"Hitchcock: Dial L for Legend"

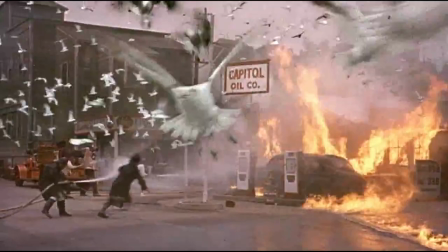Hitchcock's birds are the proverbial harpies, while in Jurassic Park the dinosaurs represent a fecund, self-reproducing nature.
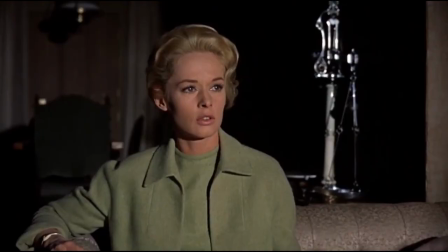Even the idea of Jurassic Park as a dinosaur prison faintly echoes Hitchcock's representation of the caged lovebirds.
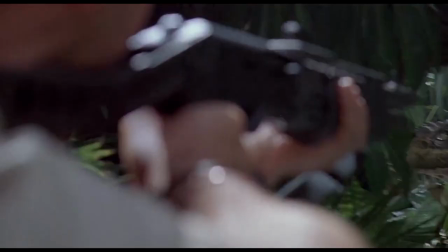Also related to this, in both films, the terms of entrapment between humans and creatures are reversed.
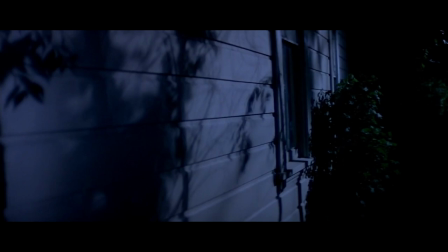Hitchcock's mastery of the psychological thriller and horror genres, in which the narration flaunts its control of the spectator's access to the whereabouts of the villain or monster,
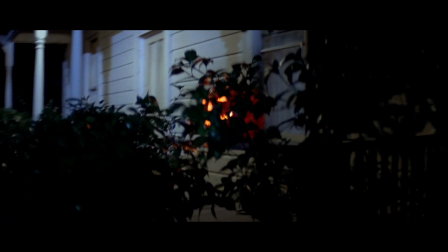is evident in John Carpenter's psycho-influenced horror film Halloween,
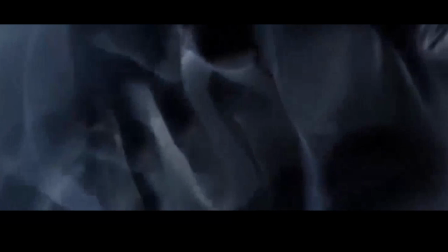which develops the narration by leaving it uncertain whether the camera's point of view does or does not conceal from the spectator, the presence of the killer.
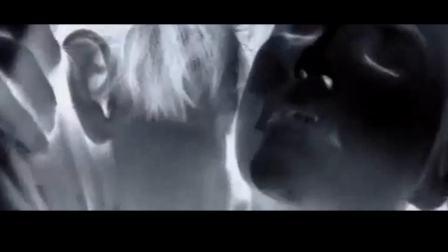Martin Scorsese's psychological melodramas also explicitly reference the work of Hitchcock.
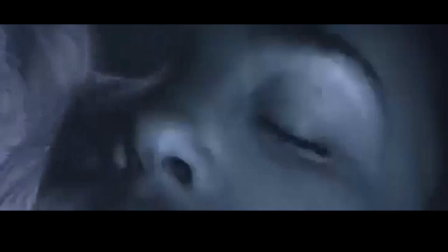In Cape Fear, husband and wife, played by Nick Nolte and Jessica Lange, make love to Bernard Herrmann's tremulous violins,
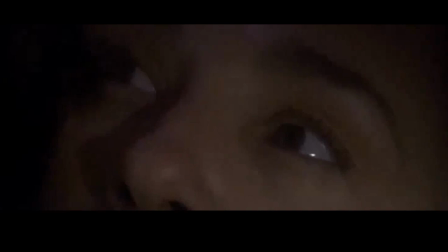washed with alternating red and violet warning colours which are caused by the fireworks, Borrowing from the aesthetic of Vertigo and Marnie. However, it is Brian De Palma who has appropriated the Hitchcockian position in a more literal-minded way than any other director. He adapts Hitchcock's plots willy-nilly, Obsession remakes Vertigo, Dress to Kill reworks Psycho, and so on.
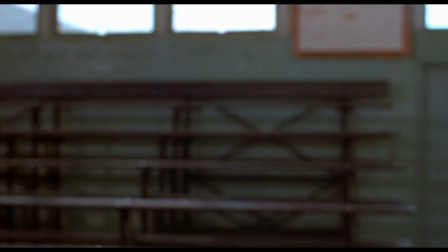He's also a learned student of Hitchcock's style, as black comedy pervades his work and his films are structured around patterns of doubling,
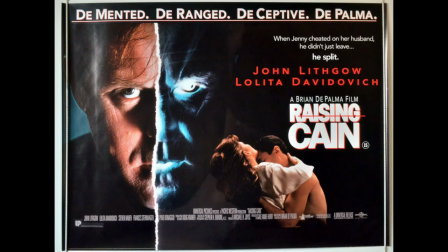often quite literally as in Sisters and Raising Cain.
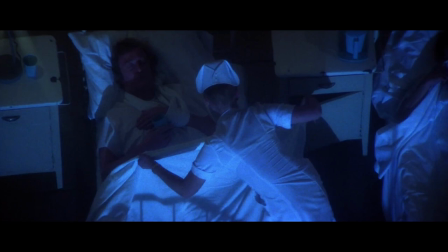He utilises unreliable narration that is flawed in his disguised dream sequences, such as the opening and closing of Dressed to Kill.
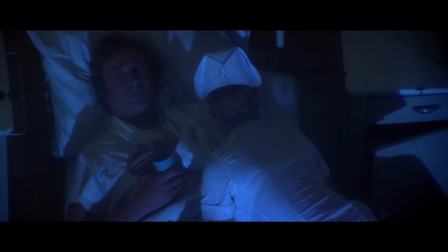He obsessively quotes scenes from Hitchcock's works, especially the shower scene from Psycho,
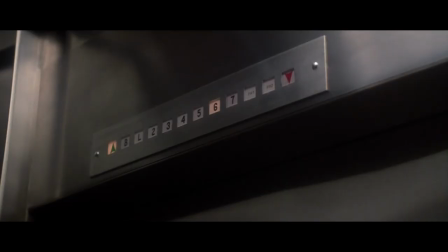which is reworked in Phantom of the Paradise, Carry and Blowout, not to mention the bathroom scenes in Scarface.
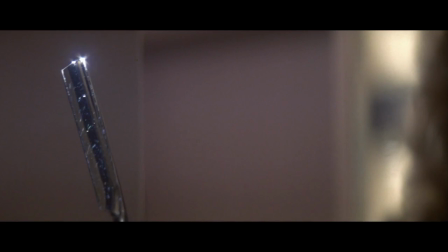Characteristically, De Palme incorporates an element of Hitchcock's style and intensifies it in ways that can seem gratuitously excessive.
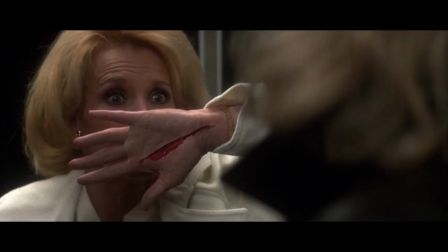Are entertaining. Hitchcock's technical influence on the industry looms as large today as it has for the past eight decades, but precisely which techniques did Hitchcock pioneer or help redefine? And how is it best to understand them and their significance to the art?
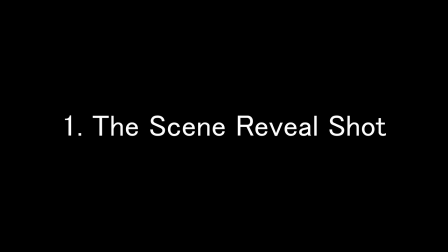The scene reveals a shot.
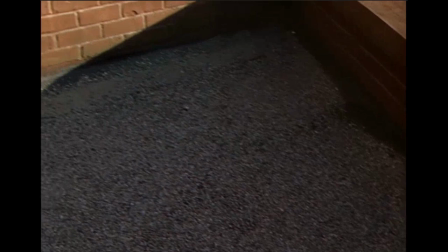Hitchcock was known as the master of suspense, but as it happens he was also the master of immersing you into the world of the film and demanding your attention from the very first frame.
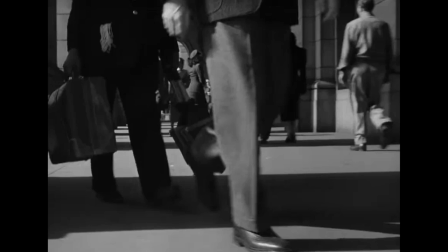Whether it be the devastating introductory pan of rope, the stylistic train boarding of strangers on a train,
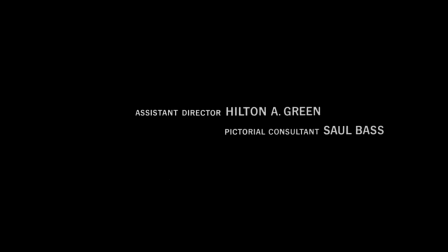or the iconic Bernard Herrmann accompanied opening to Psycho. Hitchcock's relishing of a film's opening moments have been often imitated, but rarely bettered.
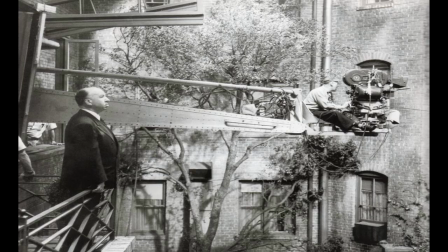Visual trickery. Hitchcock went to outrageous lengths to achieve a shot, often defining himself as a maverick pioneer in the process.
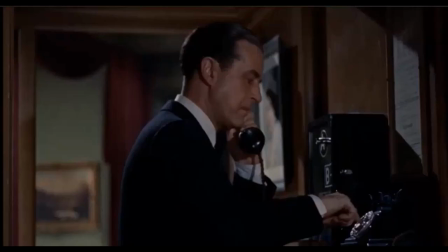He used an enormous novelty phone and a fake finger just to achieve the famous dialing shot at Dilem for Murder,
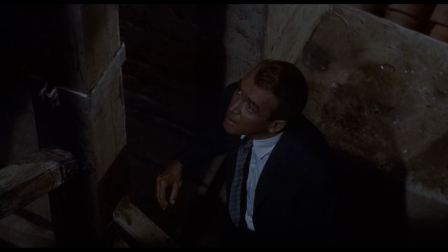and the remarkable vertigo zoom has been aped by the likes of Spielberg and Scorsese.
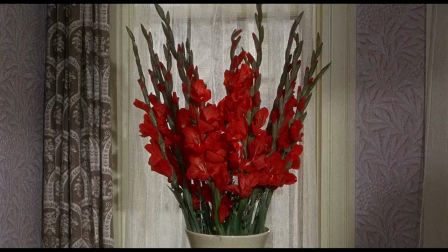Intense technicolour. Though his career easily predates technicolour, as soon as colour first began to be added to the moving picture,
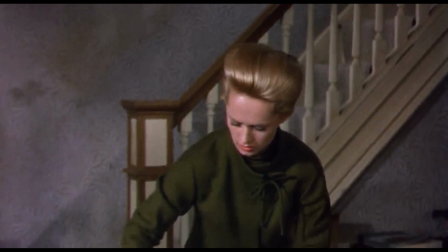Hitch was at the forefront of the movement to best utilise this powerful new narrative tool.
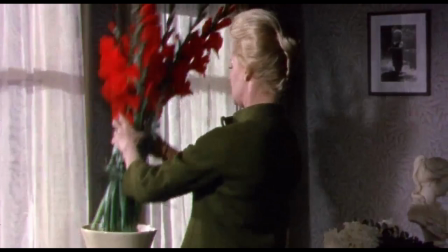The use of red alone in films like Vertigo and Marnie makes for hypnotic viewing, and easily emphasises the heightened emotional tension of the scenes in which they feature.
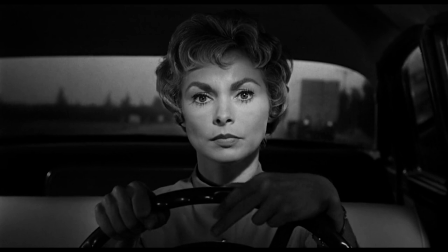Narrated close-ups. Hitchcock's method for directing close-ups, particularly those of his female leads, was as fascinating as it was unique.
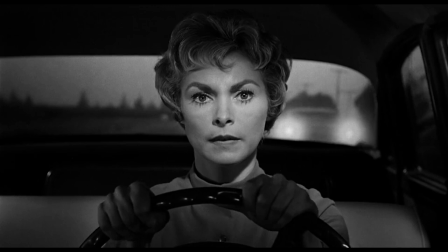With a megaphone firmly in hand, Hitchcock would actually narrate to the actors as the cameras were rolling, giving them extensive motivation light from the director's mouth.
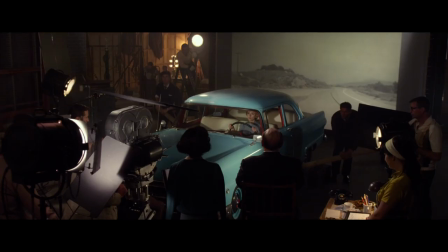This technique is well emphasized by Anthony Hopkins' remarkable portrayal in this clip.
You think they can't tell, but they can.
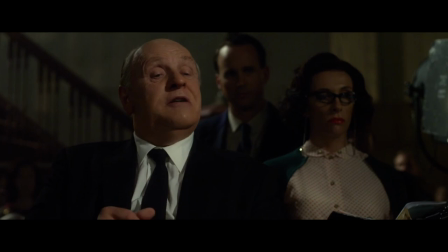They know.